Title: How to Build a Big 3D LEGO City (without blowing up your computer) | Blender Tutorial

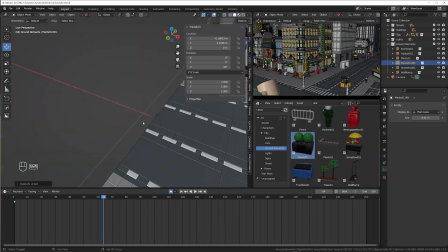(15:44)
The buildings are by far the most performance hungry elements so just hide them while
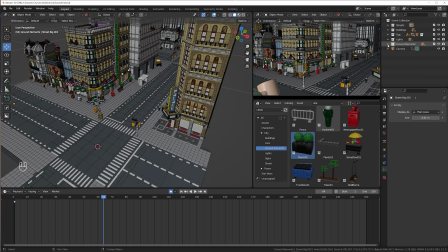(15:49)
you work on other things even better than hiding is disabling the entire collection this gives the greatest performance boost just keep in mind that disabled
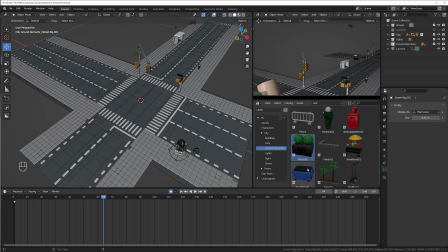(15:59)
elements don't render when you want to export your animation while unchecking the eye
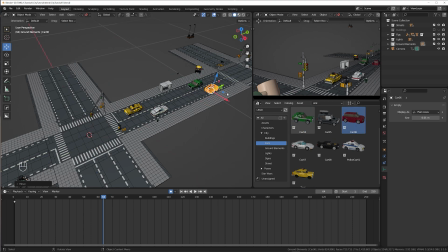(16:03)
icon simply hides everything in the viewer but is still included in your render to finish the scene off i'm adding some cars to the streets and put them in their
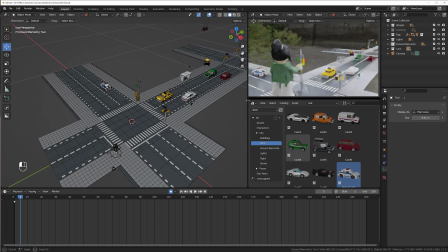(16:12)
own collection of course let's look at our scene in render mode right now the background is some random HDRI image that I set
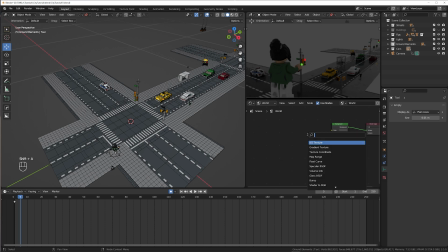(16:20)
up in my starting file so let's change that I'm using a basic sky texture
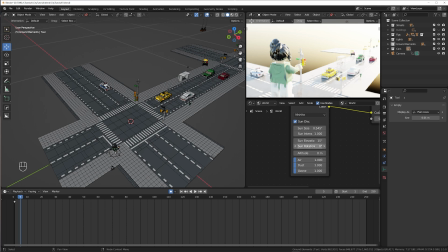(16:25)
node to light the scene but you can use whatever you like an HDRI image or a sunlight or multiple light sources if you don't see your background image go to your render properties and under film uncheck transparent or
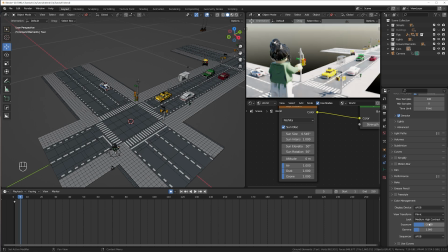(16:39)
check it if you don't want to see your background image. Under color management, I reduced the exposure because the scene is very bright. On the other hand, if you are using the Lego model scale of one, you might need to increase your light strength quite a bit.
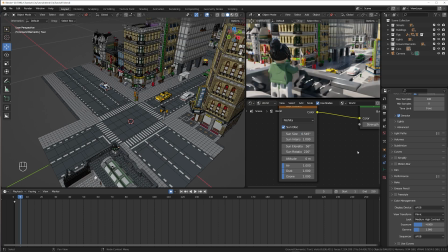(16:54)
I keep adjusting the sky texture until I'm happy. And now it's time for a first render because I want to show you something.
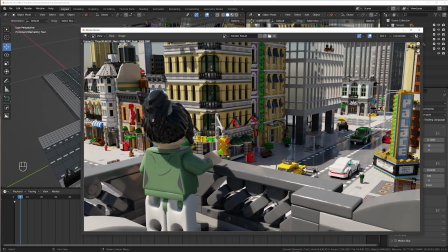(17:04)
You see these buildings here? Look at their windows.
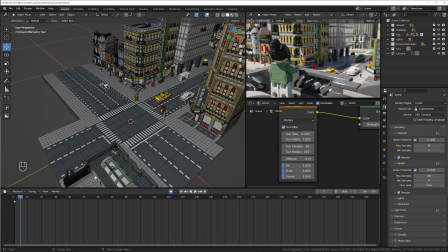(17:08)
What you are seeing is not a reflection because those large buildings are hollow and open on the other side you can see right through them.
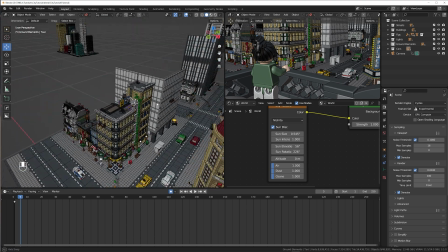(17:15)
To fix this without using a lot of geometry I like to use some basic cubes.
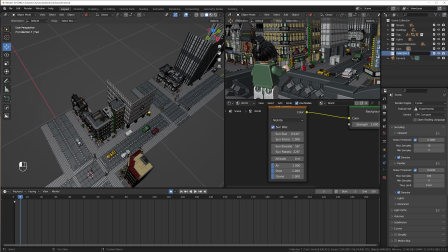(17:20)
So create a new collection called cubes and press shift 8 add a cube to your scene.
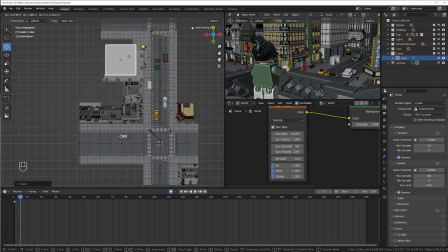(17:26)
And now simply scale and move it so it fills the hollow buildings. Repeat for all the other hollow buildings.
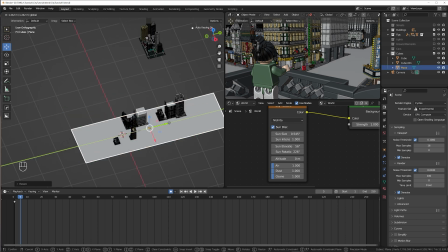(17:33)
I also like to place a plane below my entire scene so there is no sky visible in case I left some holes between my streets or sidewalks.
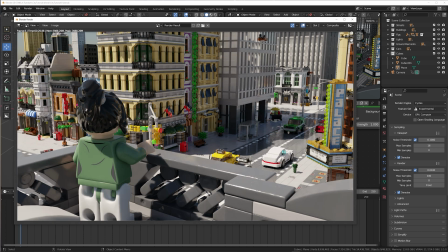(17:43)
So let's render the scene again and compare it to the first render. See how the buildings are transparent anymore and how the ground plane is blocking the light from below the scene to give some more realistic shadows on the rooftop in the foreground. And while we're at it,
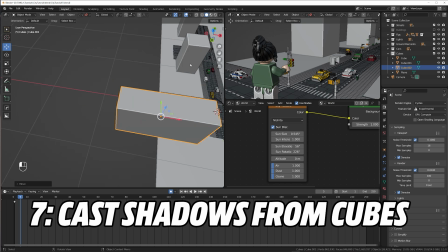(17:59)
I'd like to add some more cubes just outside of the camera view to save on geometry but to still cast the right amount of shadows as if there were buildings.
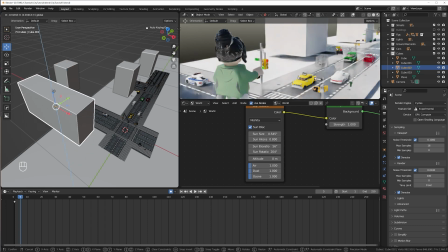(18:07)
This adds a lot of realism to your scene. And when speaking of realism, make sure to enable depth of field in your camera settings. When you want your scene to look like it was real Lego filmed with a real camera, you want a lot of blur, because that's how it is when you shoot real miniature scenes.
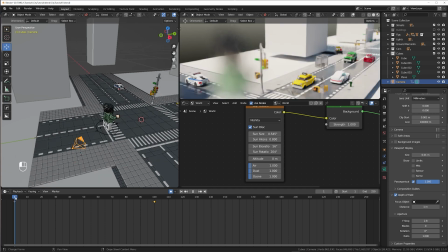(18:24)
When you have your models at .001 scale, any f-stop number between 1 and 25 is realistic. When you have your scale at 1 you can divide those number by 1000, so really really small numbers.
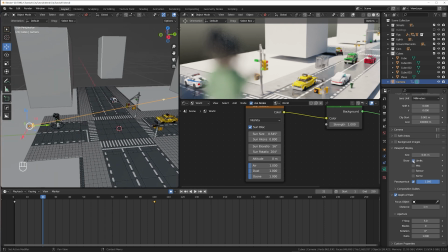(18:37)
If you want to have your focus point visualized you can check limits under viewport display.
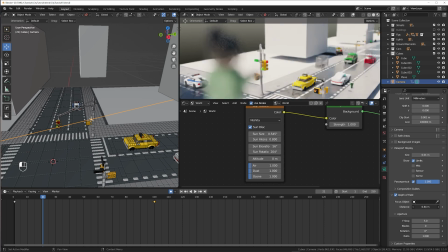(18:42)
Then change the distance or pick a focus object in your scene to focus on. And that's it.
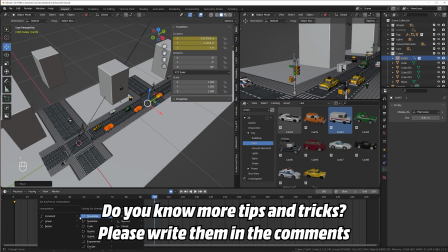(18:49)
All I did after this was animate the cars to drive forward and rendered my scene. So now that you can build your own Lego city, what to do with it?
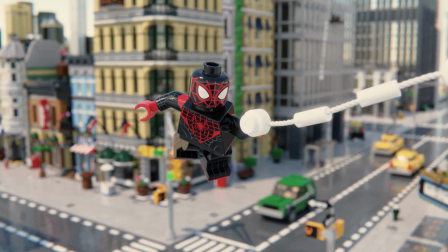(18:57)
Maybe have Spider-Man swinging around in it. If you want to learn how to animate that,
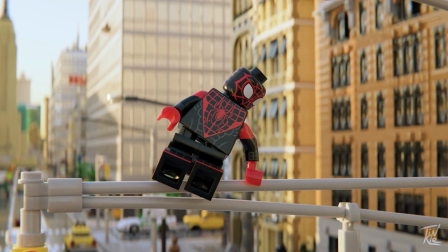(19:01)
you can click over here to watch my web swing tutorial don't forget to like and subscribe if you found this video helpful and i see you in the next one goodbye